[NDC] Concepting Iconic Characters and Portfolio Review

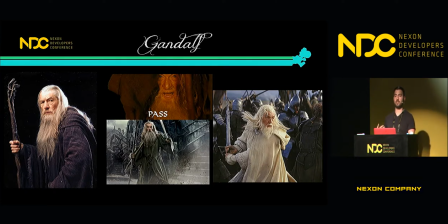[4:06]
The color of his robes change from white to show that he isn't wearing tattered old clothes, he isn't an old man. He's a figure of power and of great trust from the characters around him.
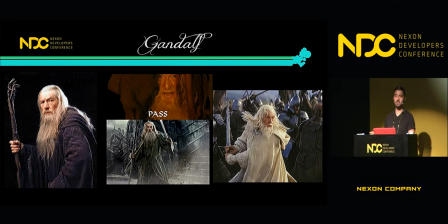[4:19]
And last but not least, his walking stick, that very typical thing that we saw all throughout the beginning of the film, is now a symbol of his power. It's filled with magic. This is a really good example of how a character can be portrayed as one thing in their design,
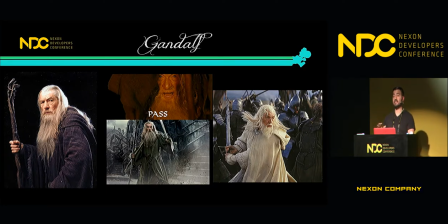[4:35]
but the same elements could mean something completely different at the end of a story. So Gandalf is an incredibly good character that is iconic due to his relatability and progression with the story. So
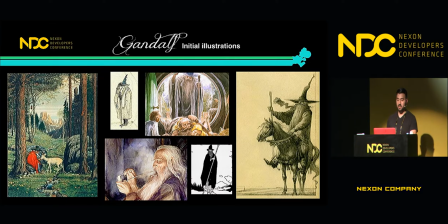[5:00]
Tolkien, the writer of the Lord of the Rings series, was originally inspired by the leftmost drawing over there. It was a postcard. In it, you see an old man feeding a deer. And he liked how serene and how calming this character was.
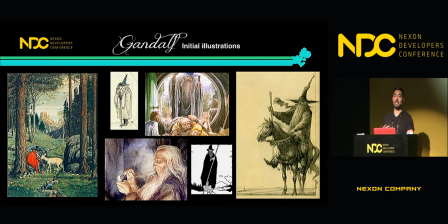[5:20]
Now, him being like any of us concept designers, he knew that Gandalf as a character is going to be incredibly impressive and grander than life. But he purposely chose this very down-to-earth
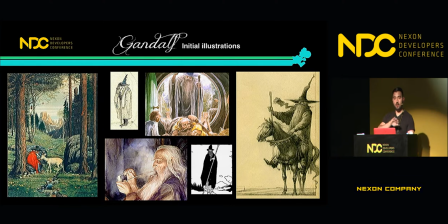[5:35]
skinning for the character because he wanted that arc, that progression, to be that much more impactful. So why is it important for our characters to be a good representation of their story? Well, knowing your story will give the audience or the gamers a better idea,
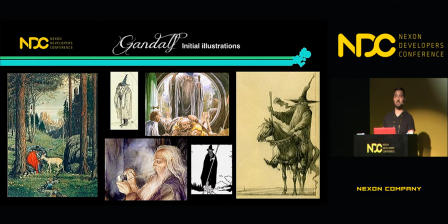[5:54]
and you will provide them a more educated design, one that progresses from start to finish.
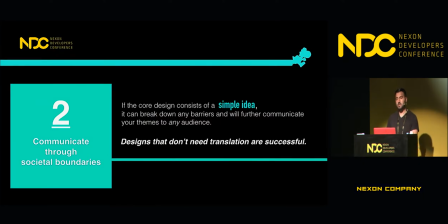[6:05]
So in addition to that, we have to remember we're designing for games that cater to gamers from a wide variety of different cultures. If the core design consists of a simple idea, then any type of research and any type of
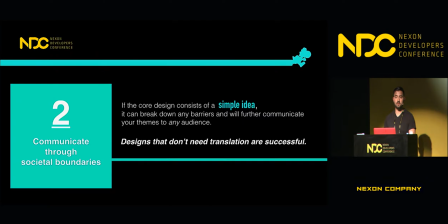[6:25]
specific development work that we do as concept designers will further that specific goal.
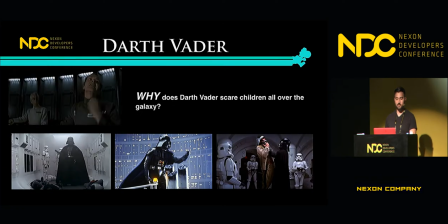[6:32]
So what does this mean? So here's a character that I'm sure you all know. The question is, why does Darth Vader scare children? Darth Vader gives us that feeling of being a bad guy from the first moment we see him.
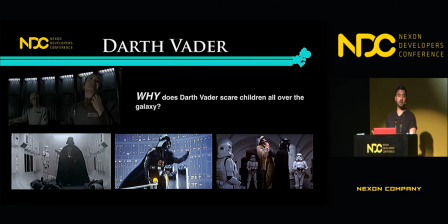[6:50]
Why do we feel that way? He hasn't done anything wrong, he barely speaks, and he just stands there. If anything, he could be seen as some weird statuesque character. Maybe he's a commanding officer, but he doesn't really seem evil.
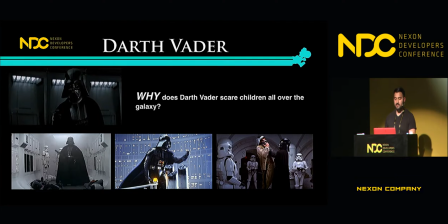[7:06]
So the amazing thing about this design is that even without seeing his true face, without seeing his violent nature, without even hearing him speak, you already know that he's a bad guy.
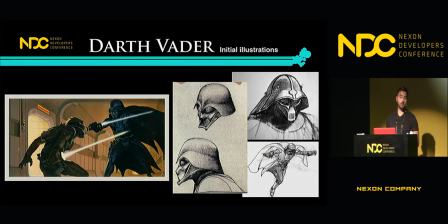[7:21]
So looking at the conception phase of this character, we get to know a little bit more about what's under the hood. Looking at these early illustrations by Ralph McQuarrie, we can see that there's a lot going on that isn't first seen and appreciated at face value.
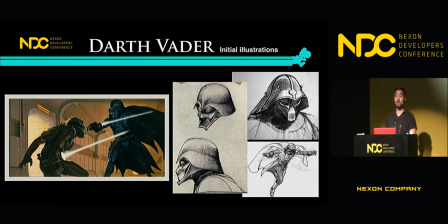[7:40]
McQuarrie uses predatory features on the character's design in order to give us a lot of that emotional feeling that we get when we first see Darth Vader. The sketches on the right, actually, are taking inspiration from very predatory animals.
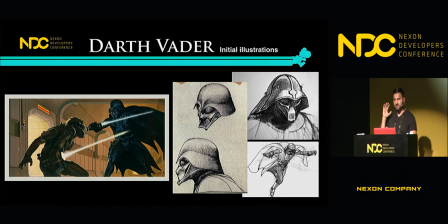[7:59]
They have bat-like eyes. They have this visor that points the character forward. This character doesn't have good facial maneuverability. He's always looking ahead.